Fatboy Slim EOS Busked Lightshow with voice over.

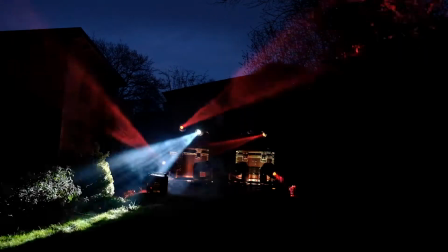(8:44) Bang, bang, bang, bang, bang, bang, bang, bang, bang, bang, bang, bang, bang, bang.
You'll notice the moving heads are doing something a little bit different this time.
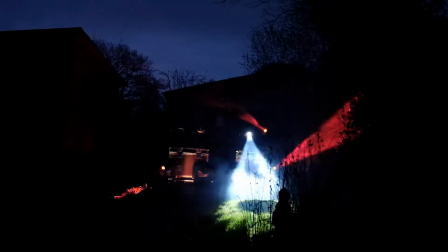(8:50)
The reason is we've got this other focus palette which crisscrosses them, so they pan in on themselves and you end up this really weird look.
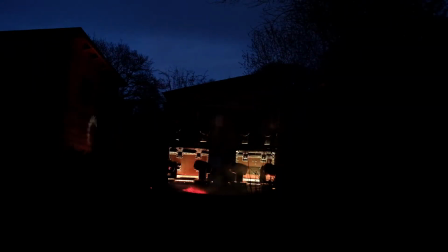(8:58)
On the Let Me See Your Booty Rock, you can see that I stop all the effects and we just run effect 901.
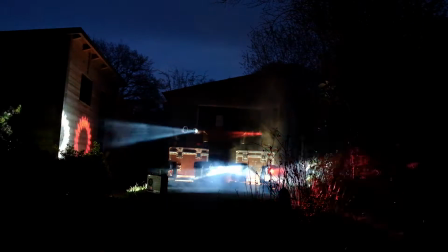(9:04)
For those who are in the know, that is the simple circle, just to represent that simplicity.
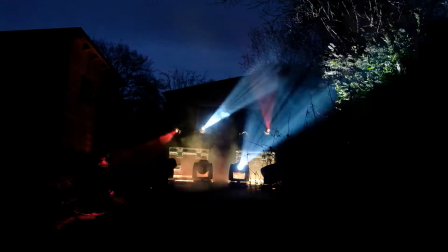(9:10)
On this second time round, I'm just random strobing most of the time and stopping whenever something like this happens.
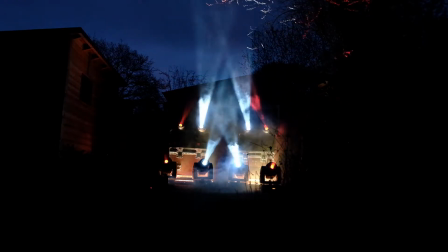(9:18)
It's really bizarre how the red and white works, because they are literally stark contrasts, as
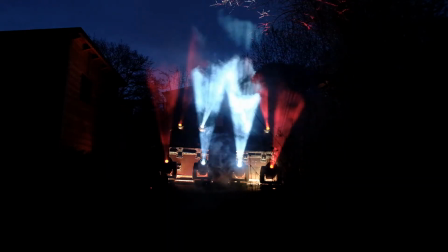(9:25)
human eye struggles to see any frequency when it comes to the red, but we really see that white pour out of the fixtures.
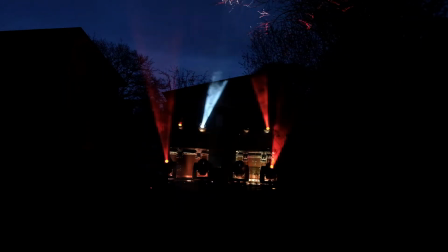(9:35)
Again, I'm not doing anything. I don't need it. We're getting into a bit of a build-up, so I might do a bit of a flash, because the drop is now.
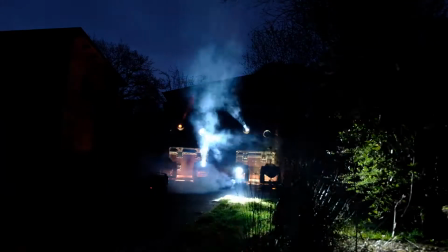(9:44) Bang, bang, bang, bang, bang, bang.
Again, taking no prisoners, no panning at all. Literally just tilting into people's eyes.
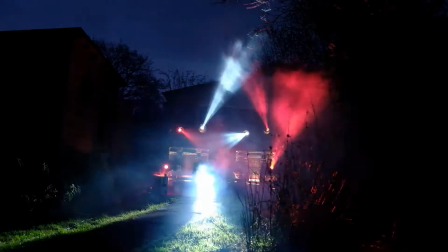(9:50)
But of course, gigs like this are all about experience. It's all about, in effect, in my eyes, mimicking being high.
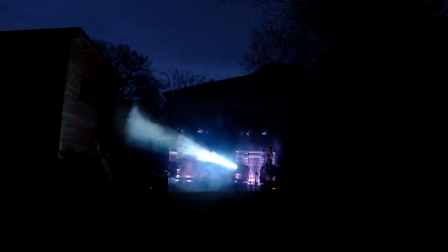(9:58)
It's the ultimate in not following the rule book when it comes to lighting and sound and anything like that.
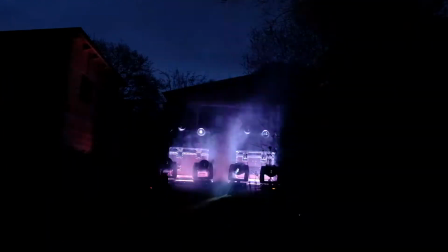(10:04)
Now what I've done now is put a linear gobo in, so it's a line effect, you can see.
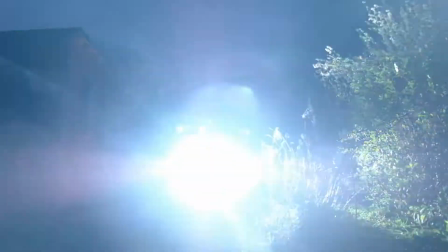(10:09)
So it splits the beam into a very long shape, and bang!
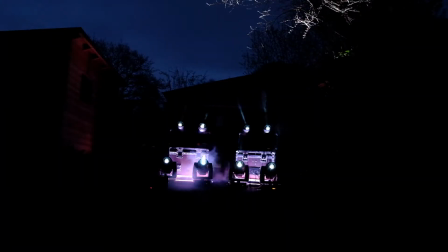(10:14)
Something like this, I could play bump keys like a keyboard, but I don't need to, because doing that, it kind of distracts the moment.
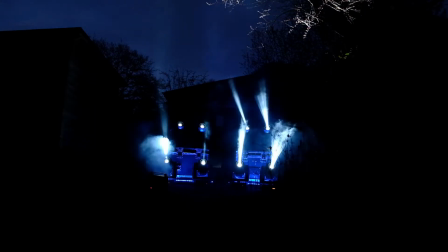(10:24)
The audience, all of them, will be going doo, doo, doo. We want to help with that moment.
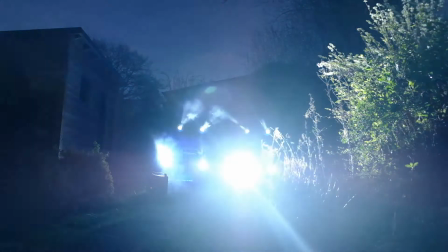(10:30)
So something like this, where it's static and sort of looks like all of the lighting fixtures are unified,
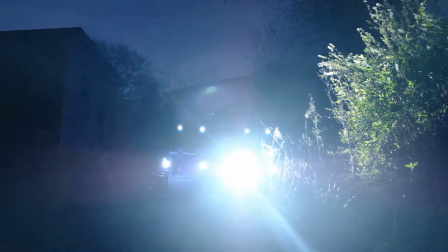(10:37)
really helps with that sensation.
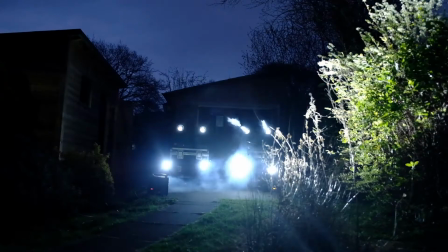(10:41)
I've even gone to the effort of just pointing the fixtures onto the audience and blinding them, just so they feel an almost alien
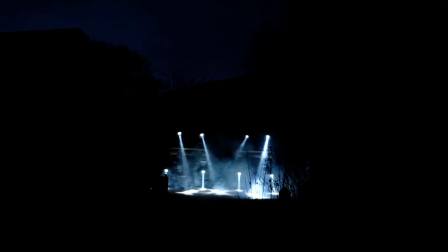(10:51)
sensation of something really pulling them in.
Wait, what the fuck?
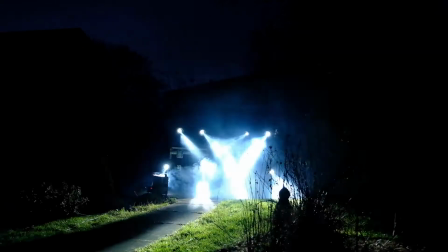(10:57) Everybody's on drugs again! Bang, bang, bang, bang, bang, bang, bang, bang, bang, bang, bang.
Again, that linear gobo looks absolutely fantastic.
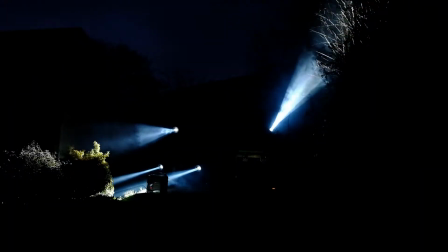(11:05)
It's just a line in the air, and as they bow into each other, it looks very choreographed and very well put together.
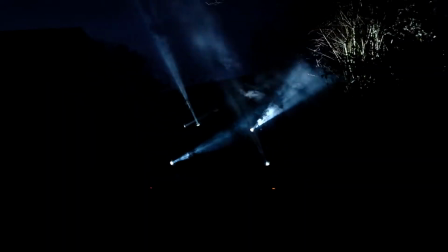(11:12)
But that's only because it's following a simple beat. And the good thing is with Fatboy Slim, he tends to keep things around the same beat.
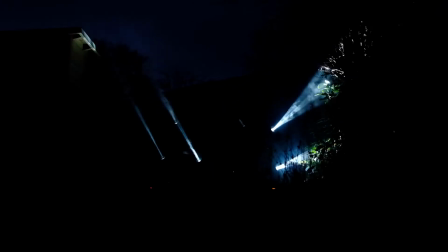(11:19)
No, it really is quite helpful. You'll notice we just went back into some lyric for a second and back into it.
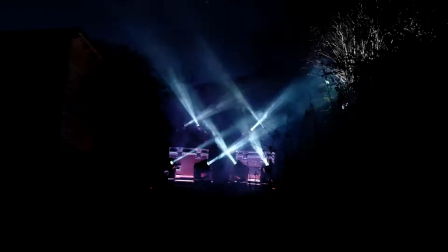(11:27)
So I've just changed the effect on the pan tilt a little bit before changing things up again, and we've gone to can again.
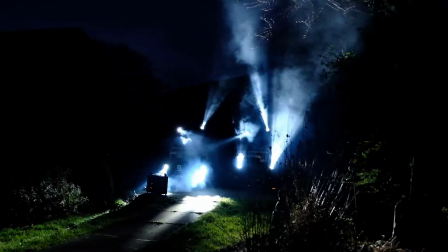(11:36)
Again, just wanting to keep things a little bit mixed up, not too much, and occasionally bring in the LED buttons. And you'll notice the yellow just sort of happened. That's because that yellow colour change happened during the strobe, so it wasn't really noticeable until the last minute. So that's something you can use, especially at these sort of events. There's very little attention to these sort of changes. The timing is the thing that you need to get good at.
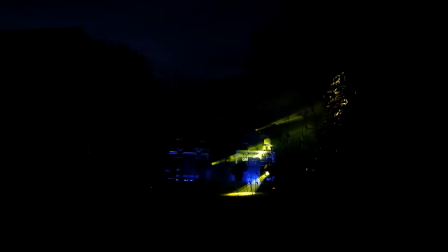(12:07)
Now you notice I've faded these in. Again, that's okay, that's fine. You don't need to be an exact copy of the beat, because what you need to remember with these lighting fixtures, you need to see more as choreographed dancers rather than an exact visual representation
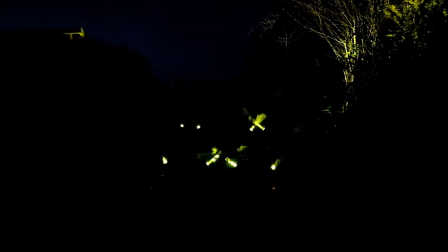(12:31)
of the music, or at least that's in my books. Of course, we've now gone to something a bit more subdued, so I've just kept very static look, with a little bit of pulsing on the intensity. That's about it. Again, we've now changed the music up a bit, but I've kept the same gobo and the same stuff like that, so I've just in effect changed the colour palette just to represent that change in the music.